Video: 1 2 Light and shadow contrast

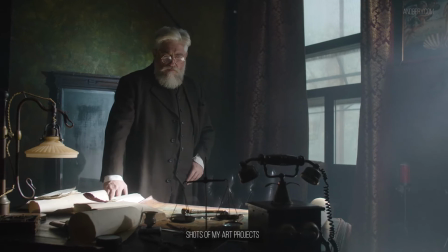To understand light and shadows contrast, let's quickly recap on the studied material.
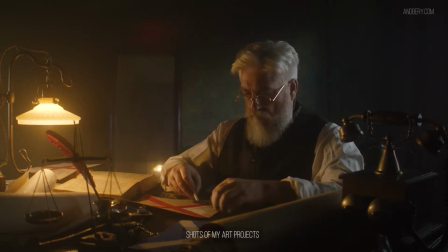Specifically, we learned that light and shadows contrast gives volume within the scene.
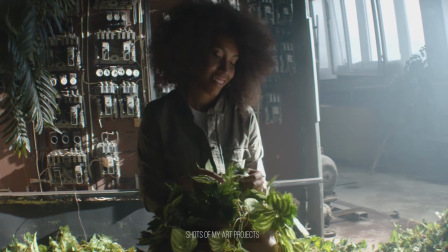It is a basic form of contrast for achieving volume within any image.
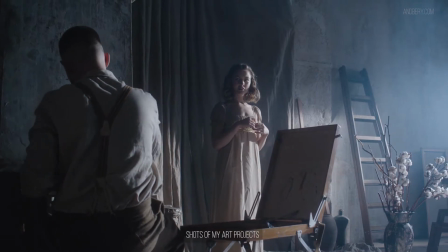To learn how to use it, let's consider several practical tools to work with light and shadows.
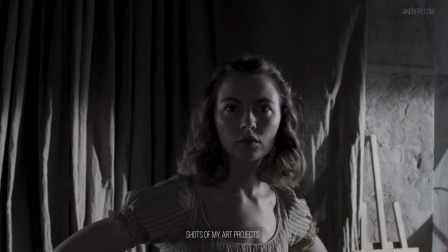For working with lighting, you will need a lighting source. This can be natural light or artificial light.
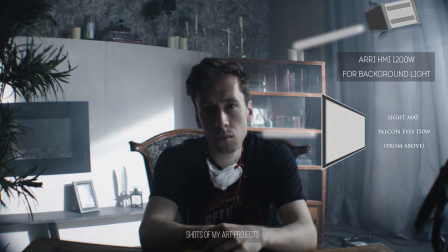For working with shadows, you will need a dimly lit space where you don't have bright reflections of light.
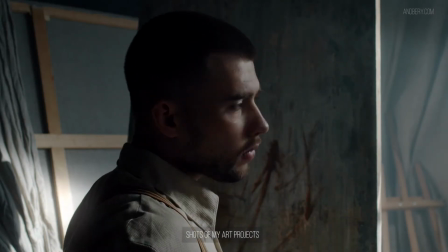Alternatively, you will need blackout textile, which will allow you to block light.
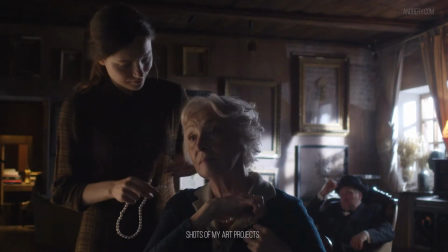Also, you may need this blackout textile if the scene you are shooting has some reflective sources,
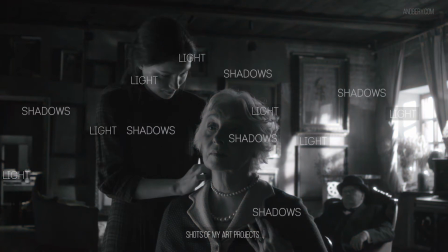such as a shiny floor, white walls, or glass, and so on and so forth.
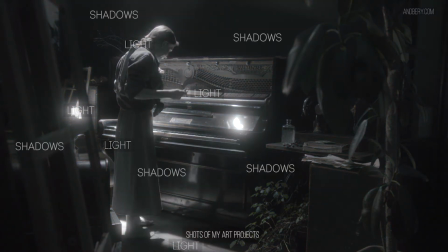Let's create light and shadows contrast for middle and long shots of a scene.
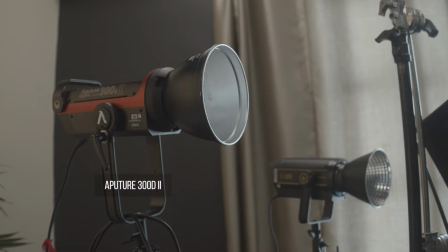For example, I'm using 2 cold LED and 2 warm lighting sources.
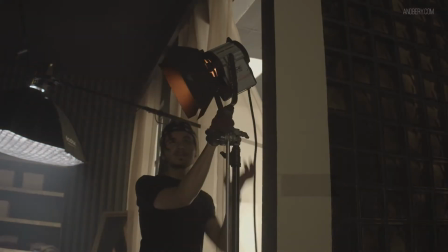These are Godox VL300s, Aperture 300Ds, and ACE 650 watts.
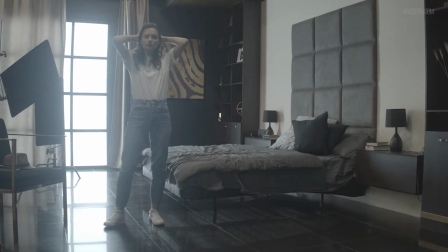As an exercise, we have the typical apartment interior.
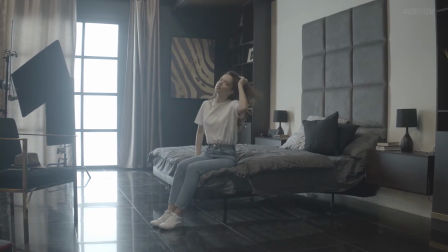I'm analysing this scene and noticing that there are 2 key light sources. They are the light from the window, as well as a top-down practical ceiling light.
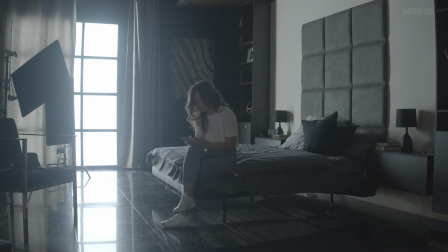The first step is turning off the top-down practical light, because this looks very cheap, giving bad, low fill light, and it just interferes with what we are trying to achieve, which is control.
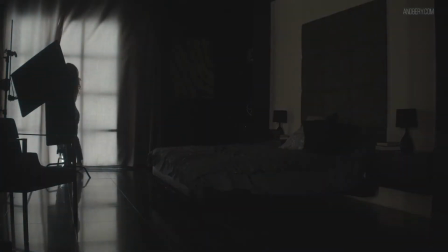Okay, now I try to close the curtains so that the light still remains in the scene, but also looks good.
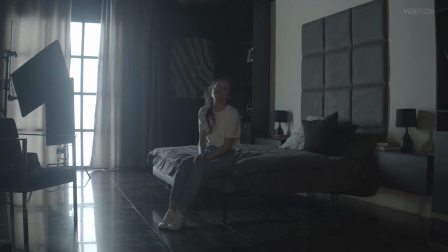I do it to my taste. I need the fill light from the window to motivate the additional light that I will turn on in the future. First, let's turn on our main lighting, the key light. The key light here stands off to the side of the camera.
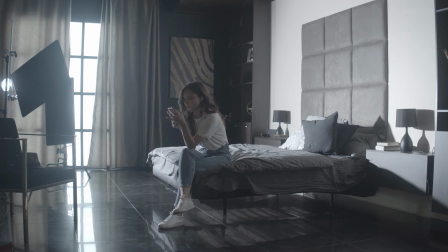I avoid using the key light from front on because when it's placed to the side, it creates areas of light and shadows on our subject.
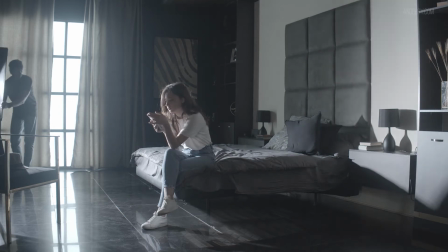It's important not to forget about the background. It also needs to be worked to create light and shadows, just like our subject.
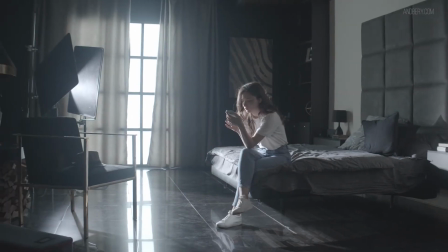I have to control this light so that it will not fill in all the background and make it look flat.
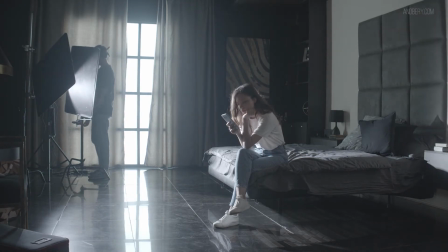To control this, I'm using black flags, which allows me to get a gradient of light on the background.
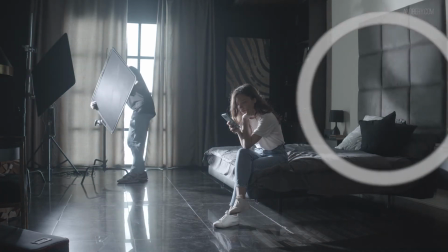The closer the flags are to the source, the smoother the blur between shadow and light is.
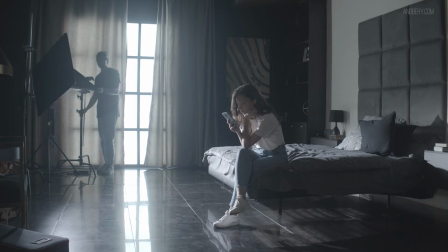The further, the sharper the shadows are. I'm making a smooth gradient of light and shadows.
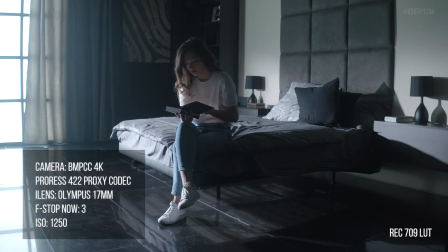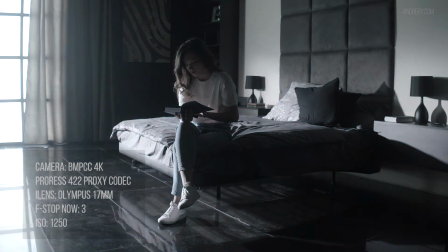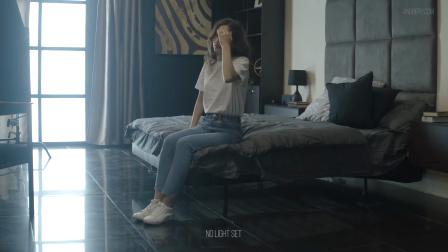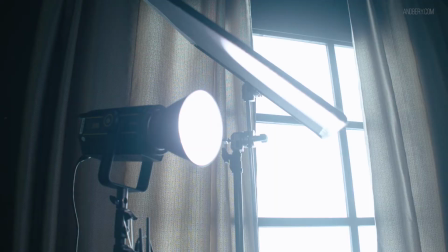And here is the outcome. I have a shot with light and shadows contrast.
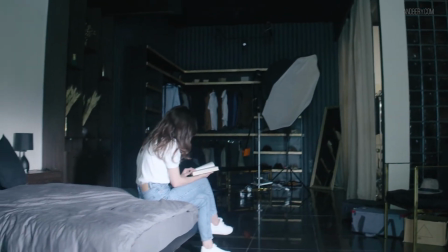This method looks very simple, so let's go forward and look at a more difficult example.